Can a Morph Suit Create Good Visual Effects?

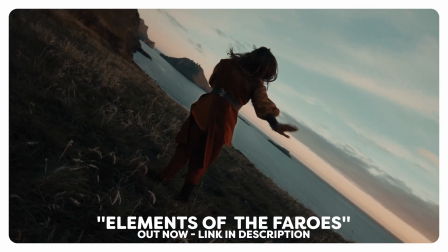2 months ago, I traveled to the Faroe Islands to create an Avatar-inspired film. And now I want to show you how we created the earthbending effect.
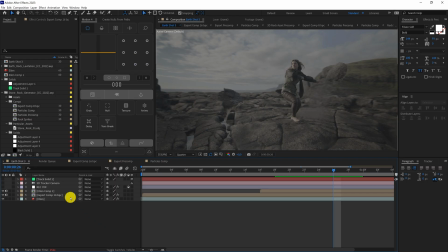But I'm not even sure if I can explain it. It turned out to be so complex, I don't even know where to start. The video would just get too long and you guys will get bored. So we put our heads together and found a very simple and easy way to create a real earthbending effect.
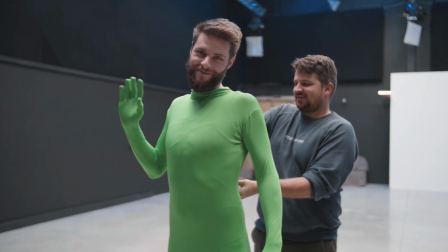I'm gonna make myself ridiculous again. The first thing you'll need for earthbending is of course a rock to perform it on.
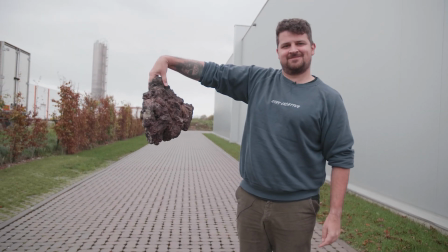We got this lava rock, which is fairly big and light, but it can be whatever rock you want. It doesn't even need to be a real one.
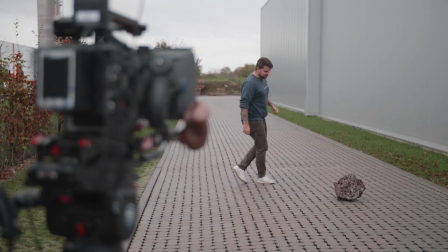Then place your camera on a tripod and let the subject stand in front of it together with someone in the green morph suit. You see where this is going, right? They will control the rock, making it look like the subject is controlling it.
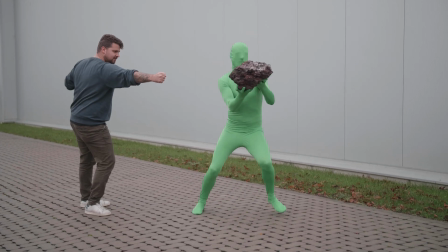Now, very important here is that both talents have a certain choreo that they follow. Being in sync is very important to make it believable.
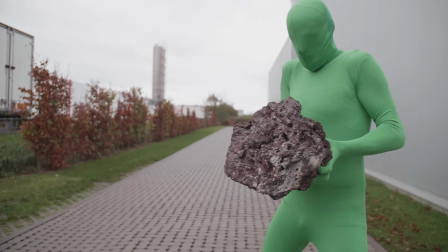Something else that helps with making it believable is not making it too static. Make it look like the rock is floating, rotating and moving it around on all three axes.
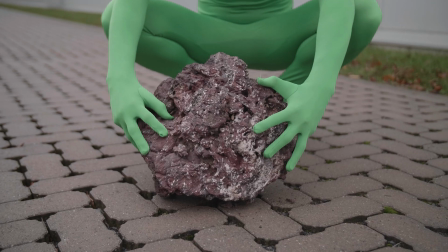To make it yourself easy in post-production, try to keep your hands hidden behind the rock, otherwise you'll have to paint the rock back in.
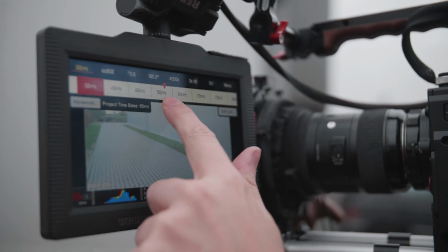And of course, shoot in 60 frames per second. This way we can fine-tune the speed a bit in post-production.
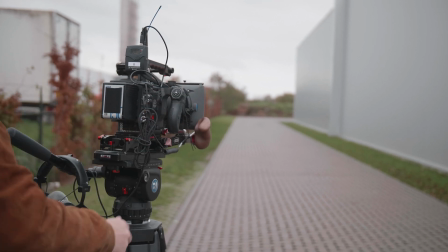Once you recorded this clip, move out of the way and get an empty shot.
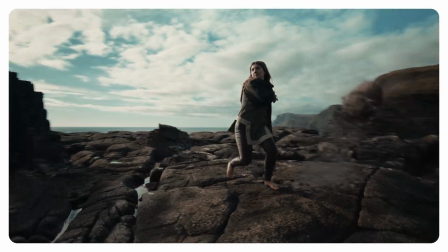I want to show you guys real quick the actual project of the earthbending effect that was created inside After Effects.
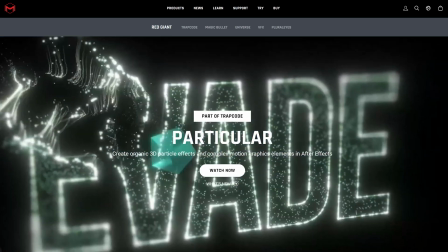It's a super heavy effect built upon the plugin from Red Giant Particular, and as you can see, these are many layers and many things are going on.
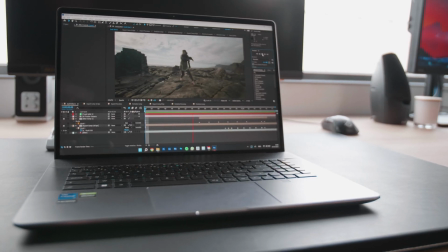But that is absolutely no problem for the MSI Creator Z17, and I want to thank them so much for not sponsoring only this video, but also the entire Faroe project.
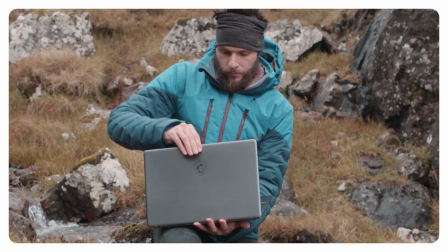I took this laptop with me on my trip so that I was able to review the shots, but also try out some very basic visual effects in the evenings.
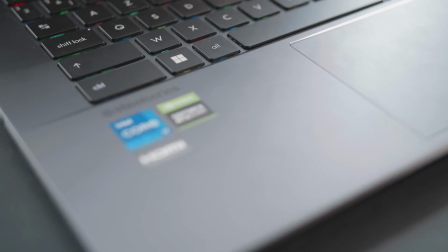We're looking here at a beautiful CNC aluminum design, and inside we can find the latest Intel's 12th generation CPU, which consists out of E-cores and P-cores.
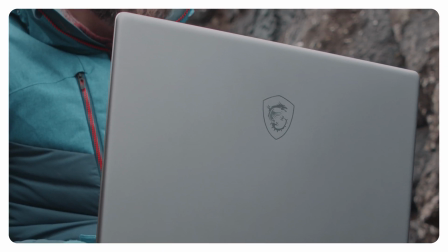The P-cores are for heavy-duty tasks, and the E-cores are more for the regular tasks. That way you'll see a better efficiency and a performance boost.
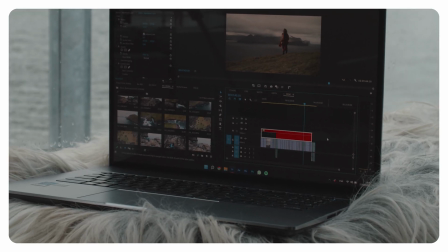It also comes with the latest NVIDIA RTX 3080 graphics card, so editing up to 8K resolution and raw footage is no problem.
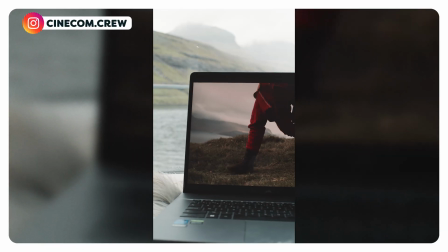And the display is no difference. We're looking here at an IPS display covering up to 100% of the DCI-P3 color profile. This thing comes pre-calibrated out of the factory with a Delta E under 2, which is super good. We get a little bit more working space as well, as this is a 16:10 aspect ratio.
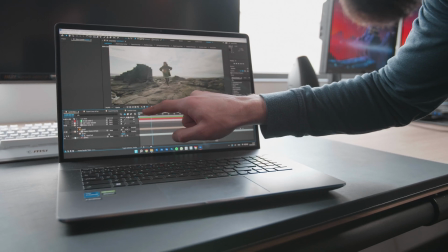Furthermore, Wi-Fi 6E, Thunderbolt 4 with PD charging and a 90-watt-hour battery.
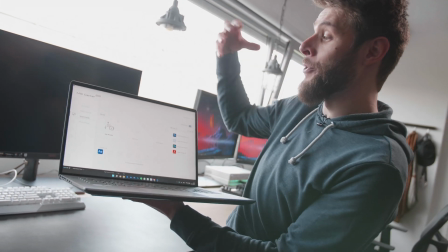And last but not least, it comes charged with MSI Creator Center, which allows you to prioritize certain apps and tons of more features to get the most out of your MSI laptop. To find out more about this bad boy, check the link in the description down below. And now it's time for After Effects.
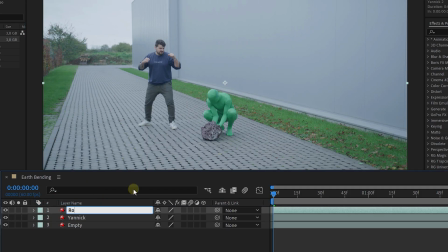Drag your empty and acting clip in your timeline. Make a duplicate of your acting clip and create a rough mask around the talent who is controlling the rock.
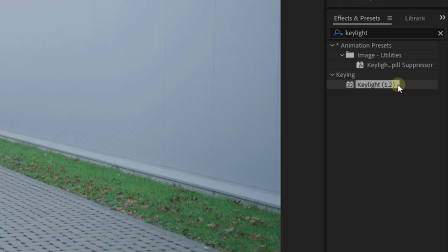On the other layer, a rough mask following the rock. Then go to the effects and presets window and look for the key light effect.
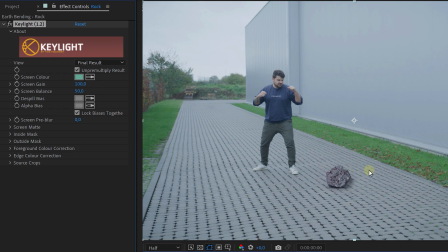Key out the green morph suit. Depending on your shot, you might need to tweak the settings a bit. Next up, pre-compose the rock layer and enable time remapping for it.
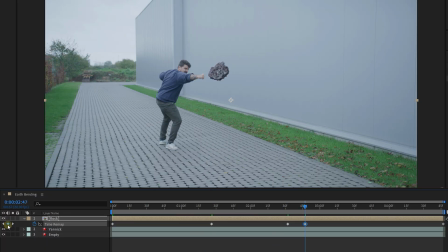Now we can fine-tune the speed of it, making the physics look more realistic. Some parts we want to slow down, while others we want to speed up. And with all of this done, you have yourself a super easy earthbending shot. Yeah, and that is how you can do real earthbending, guys. Now, if you do like to see how you can make that entirely digital, well, here's a tutorial on my left now to do that inside Unreal Engine.
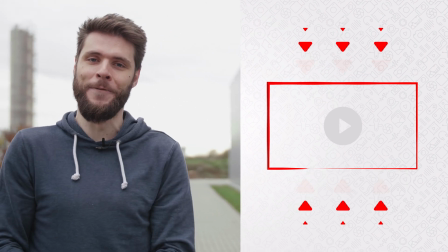Thank you so much for watching, guys. Thank you, MSI, for your support. And as always, stay creative.